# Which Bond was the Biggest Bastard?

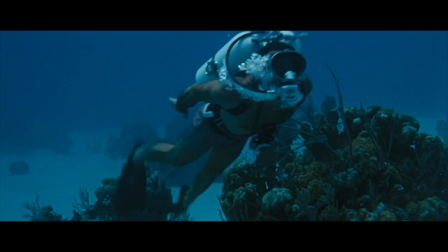9:16 So, before Bond tells Domino that her brother is dead, he bangs her right before he tells her the bad news.
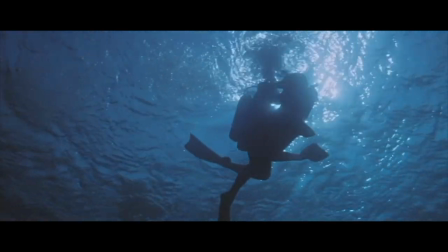9:25 That is in such bad taste. Um, I thought maybe he could have banged her afterwards,
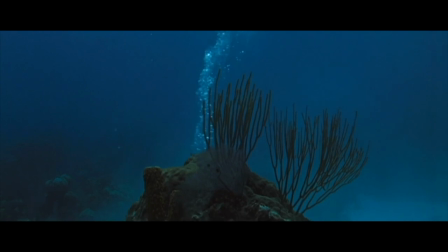9:33 but then she would have been at her most vulnerable and emotional, so to say, so, okay, maybe that would have been even worse.
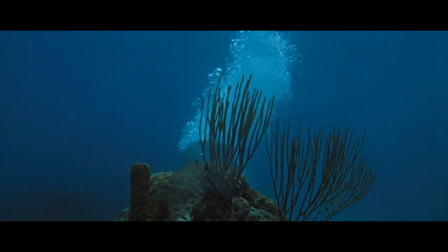9:40 But still, pretty below the board there, Bond.
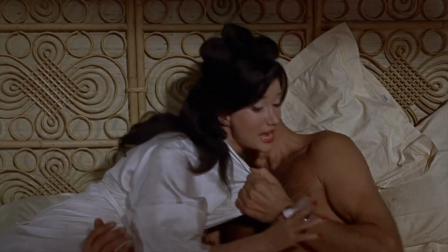9:47 In Dr. No, even though he knows this woman is a baddie, he still shags her before handing her over to the police.
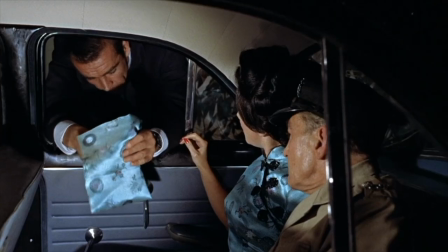9:58 What's going on? Forgive me, book her, superintendent, will you? And be careful of her nail varnish.
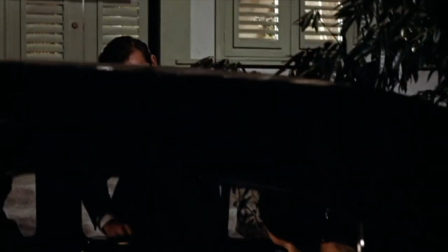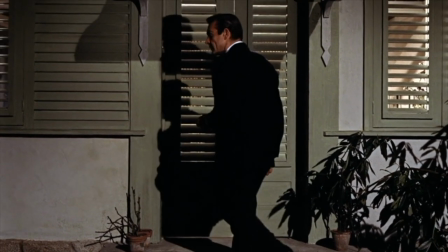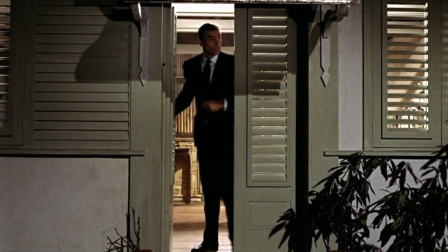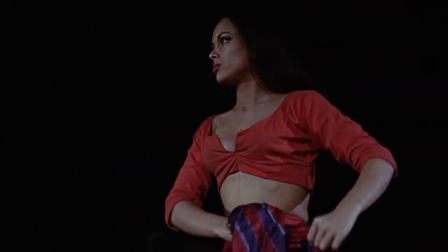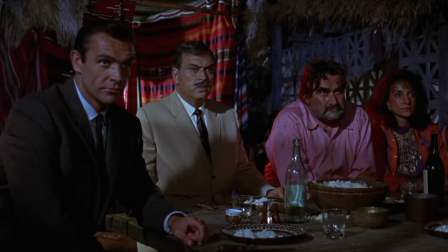10:31 When Bond is watching the gypsy fight in From Russia With Love,
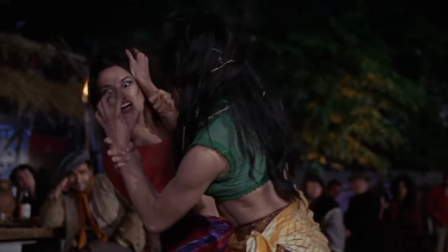10:35 you'll notice that the filmmaker doesn't clue you in to how you should react while watching it, whether you should enjoy it as entertainment or whether you should disapprove.
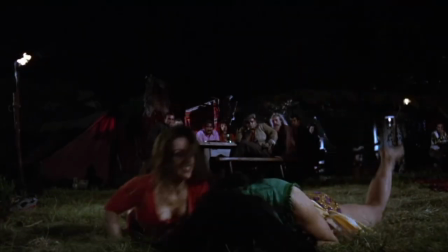10:43 Once this fight gets underway, there are no reaction shots from anybody until midway through when Bond is given the only close-up in the entire scene.
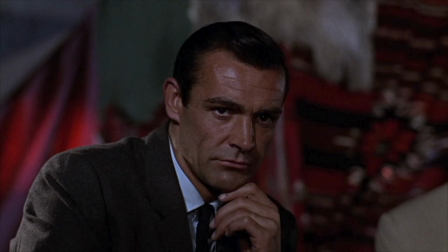10:53 As you can see, his face doesn't betray much. I want you to consider for a moment how safe the filmmakers could have played this.
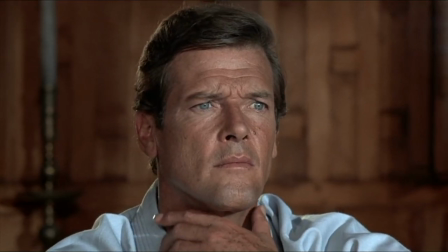11:01 Terence Young could easily have had Bond looking visibly uncomfortable, but he doesn't.
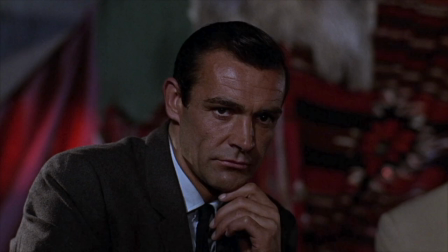11:07 I'm not a body language expert, but I think a person touching their face would suggest discomfort. And you'll see Connery twitches slightly. We will learn afterwards that he wishes for the fight to be stopped.
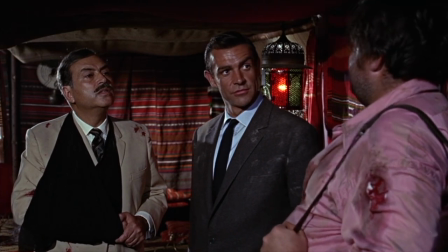11:20 So why does this make him a bastard? I've seen a few reviewers of this film say that the gypsy fight drags.
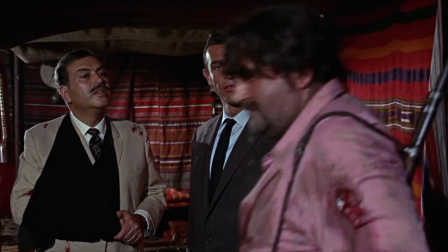11:27 I disagree. I think it's quite well choreographed.
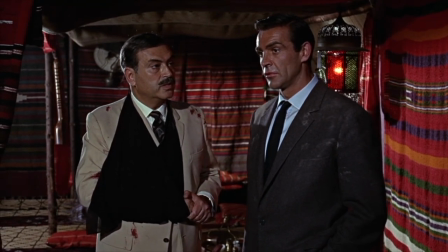11:31 But it does go on quite long, but I think it's for a reason, and the reason is it makes it abundantly clear that Bond was not going to intervene.
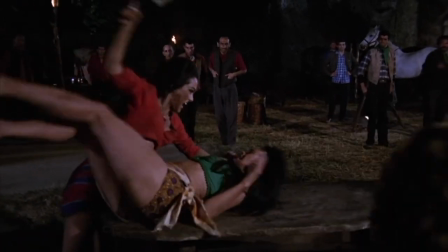11:40 If this fight wasn't interrupted, then Bond would likely have just sat there watching dispassionately as two women fought to the death.
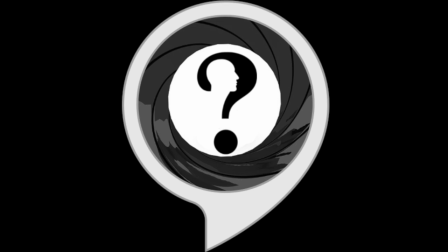11:47 So I'll leave that question with you. Would you have considered that a bastardy thing to have done?
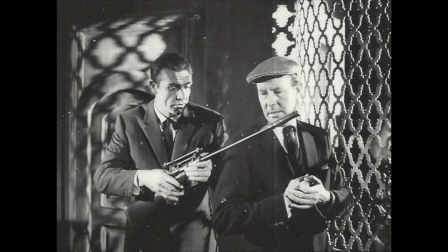11:53 That's why I love Terrence Young, by the way, just he was able to ask those questions, but without asking them, if you know what I mean.
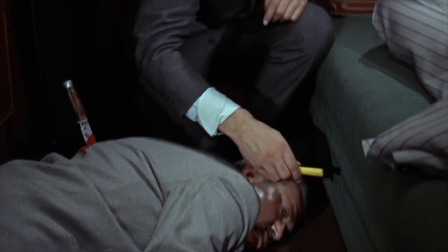12:01 On the Orient Express, after Kerem Bey gets killed, Bond thinks he's being set up for an ambush.
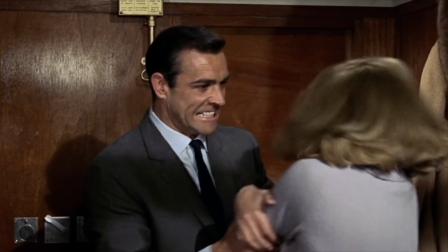12:08 He thinks Tanya is about to double-cross him, and as a result, he hits her.
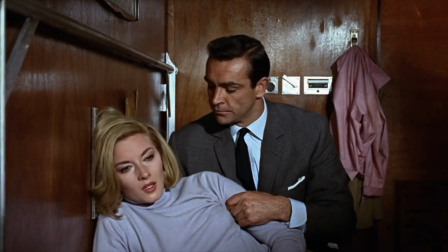12:15 Because we know Tanya has been blackmailed into going along with the espionage, it's all the more uncomfortable to watch Bond hitting her.
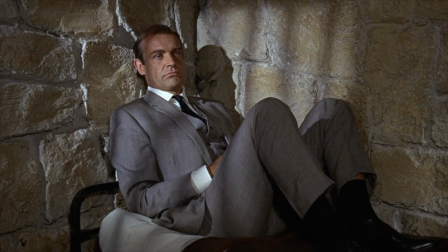12:23 The one thing you will gather when watching a Bond film is that, I would say 98% of the time,
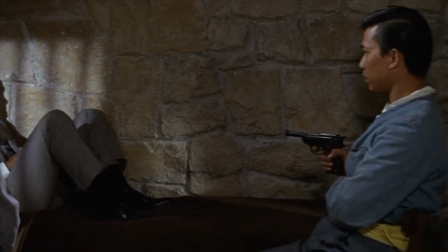12:29 he's in control but the question is how does he behave when he is not
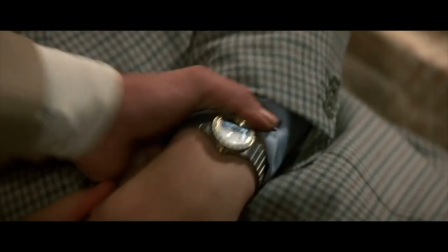12:35 and as you will see in the Connery films in the Dalton films is that they have a very
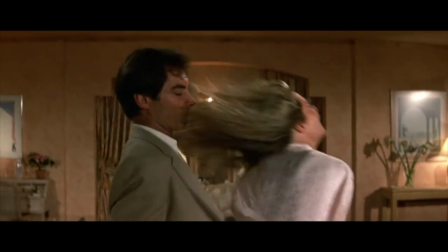12:41 unpleasant side when they're not in control and they'll do anything to recover it and that's the dark side of
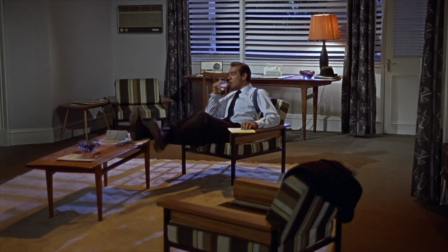12:50 Bond some films will show it better some actors will do it better but for my money no one did it better than Sir Sean
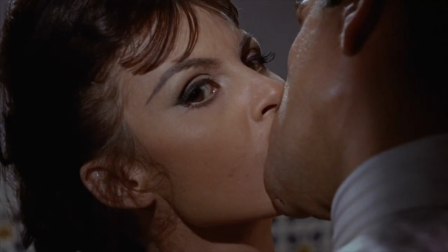13:01 So, for playing it fast and loose with consent, for using women as human shields,
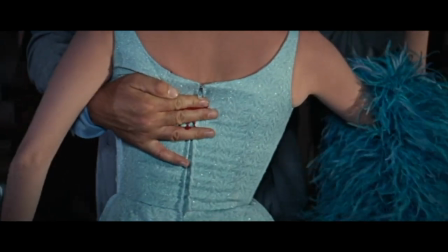13:07 and as bullet shields, Connery is the bastard balls of all the Bonds. And if any of you disagree with my selection...
You've had your six.